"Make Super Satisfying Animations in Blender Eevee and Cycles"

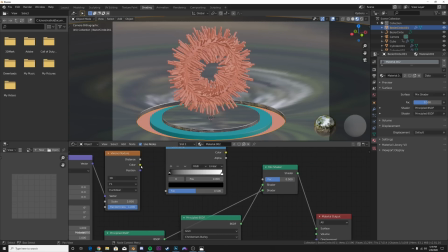If you have the Node Wrangler add-on enabled, comes default. We're going to use color right here, and we're going to use the color ramp here.
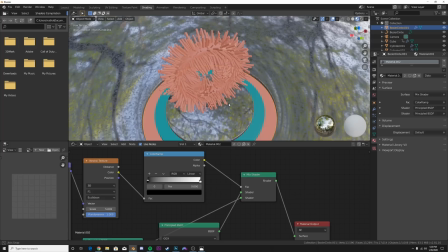And what that's going to do is help distribute these two shaders on this plane. And I think we're actually going to use distance.
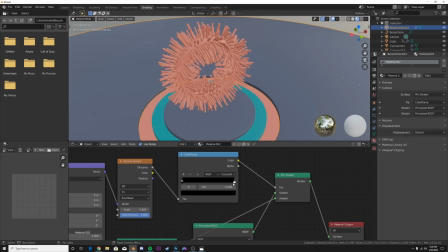And now we're going to get some circles. So all you have to do is go from linear to constant. Bring this in just like that, and we're going to get some circles.
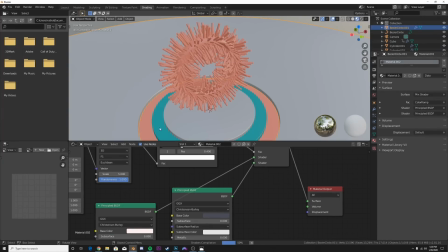Let's flip the order here so we can get the metallic part as the dots,
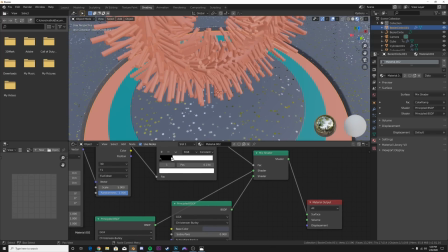and then you can bring in this color ramp to say how big you want your dots to be.
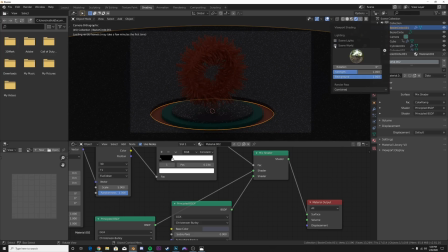And then when we go to render view, we get these nice little dots of metallic sort of speckles, and it adds some interest.
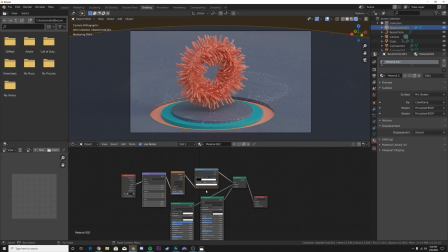We're going to do the same thing right over here. So what you're going to do is just highlight these, hit Control C, click on this material, Control V,
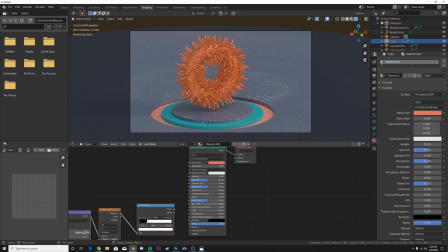and you can hit G to move it around, and we're just going to add that to the roughness of this pink one.
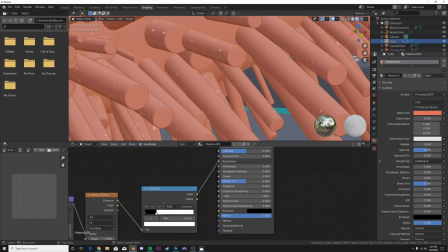So let's just go here and plug it into the roughness. So we're just going to go ahead and tweak it a little bit, make it a little bit bigger,
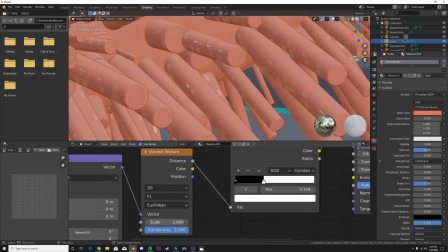make the Voronoi a bit smaller so we can get more obvious little circles here in our shading,
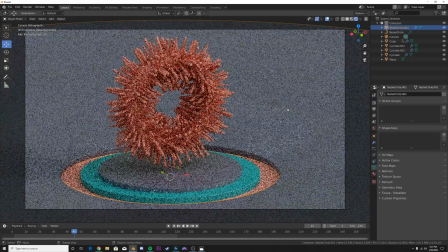and we already are looking at a much better, more interesting view.
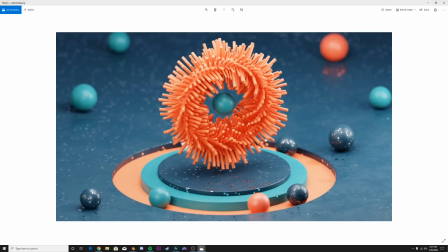Now you can see on mine, on the final render here, added some circles, I mean some spheres, just to add some composition. So you can go in and add little things that you think will make your composition look better. Have fun, be artistic.
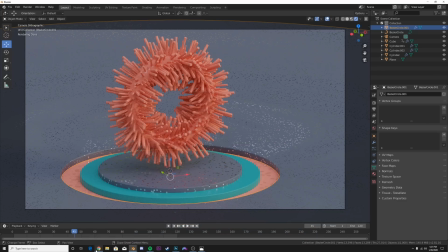Now the last thing for my lighting is I went ahead and I went to HDRI Haven
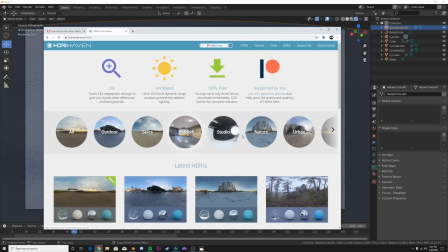right here, HDRI Haven, and I went in and I picked an HDRI. So we're going to go with skies, and we're going to pick a nice soft one.
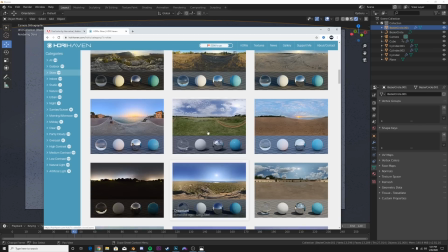So let's go ahead and say I'm going to pick cloud layers, and we're going to download the 4K one.
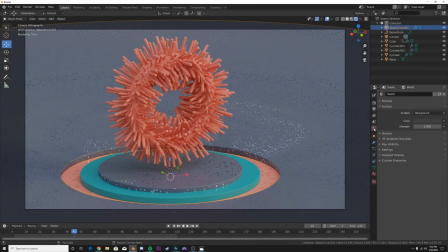Now, once you have your HDRI downloaded, we're going to go to the World tab here, click this,
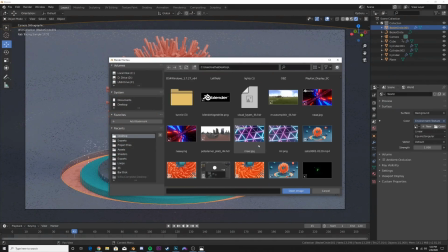click Environment Texture, open, and you're going to want to go ahead and open up that HDRI,
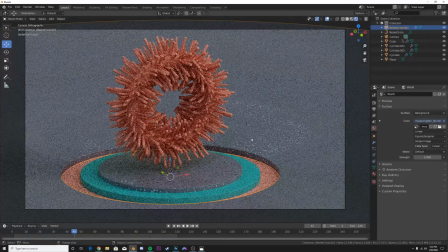and then I'm going to go ahead and use Scene World, Scene Lights, and this is my lighting so far.
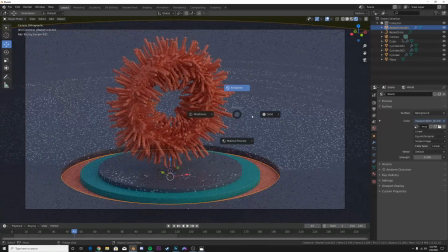And then what I did was I put 0.3 on the strength, and then I went ahead and I added 3 area lights.
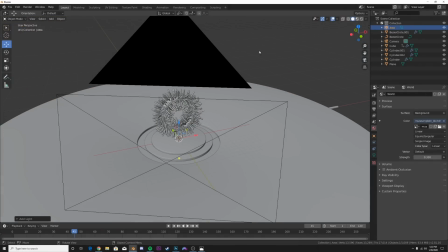So you want to have the HDRI to sort of overall light your scene and get good reflections,
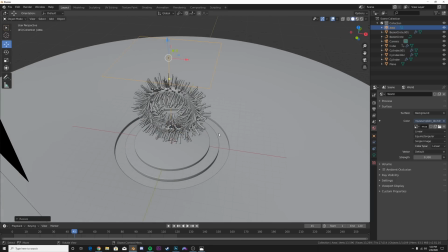and then you're going to want to use these area lights to get more specific lighting and a better,
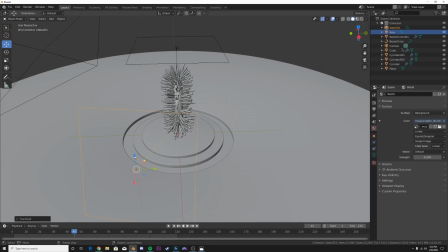you know, better soft lighting here on your scene. Now use area lights. It's very important to get good soft lighting.
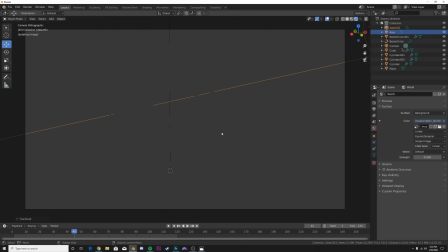If you look on my channel, go to the search bar and type in lighting, I have a tutorial on several different lighting setups, and we're going to be using one of them right now.
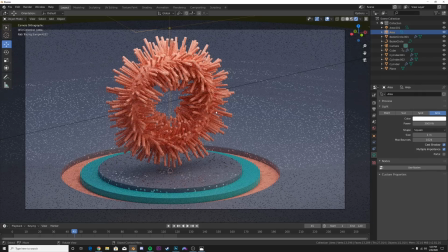So this is just a 3-point lighting setup. So depending on the scale of your scene, that would depend on how bright you need to make your light.
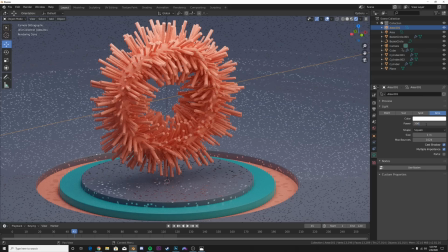So don't be afraid to add big numbers. I'm going to need some big numbers for this. So 3,000, because my scene is pretty large scale.
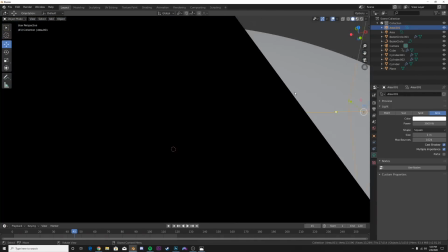And then the last time, we're going to take this guy here and Shift D to duplicate him over to this side.
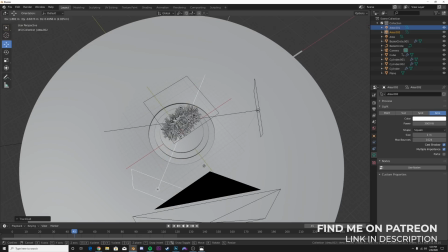Just a simple three-point lighting, very soft lighting setup to give more emphasis on our object here.
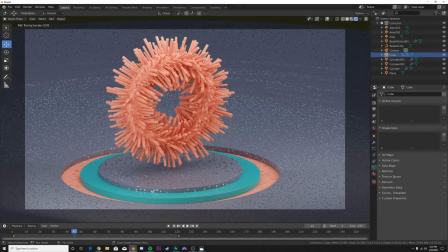And now we have a nice scene. Again, go back into your scene and see how you want to add some things. I added some depth of field, add some spheres to just make that composition look much better. And then you just press play here and you'll get a nice scene.
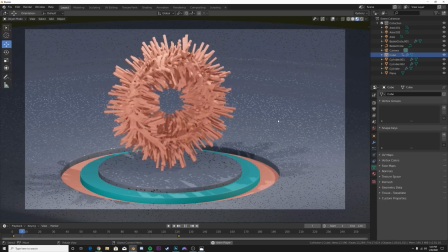This is Eevee, so it looks a little bit more bland. And yeah, just go in, play with it, make it look better.
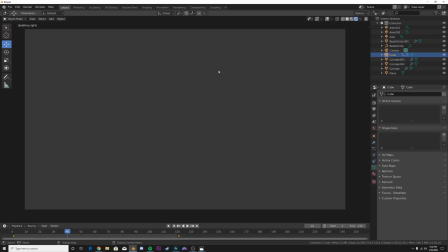And then at the end, for those of you who can use cycles. I personally think it looks the best.
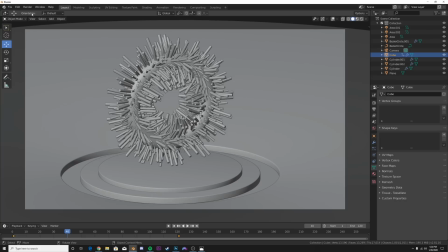You can go in and play and make it look as cool as you want. And there you go. That's how you do it. Thanks for watching.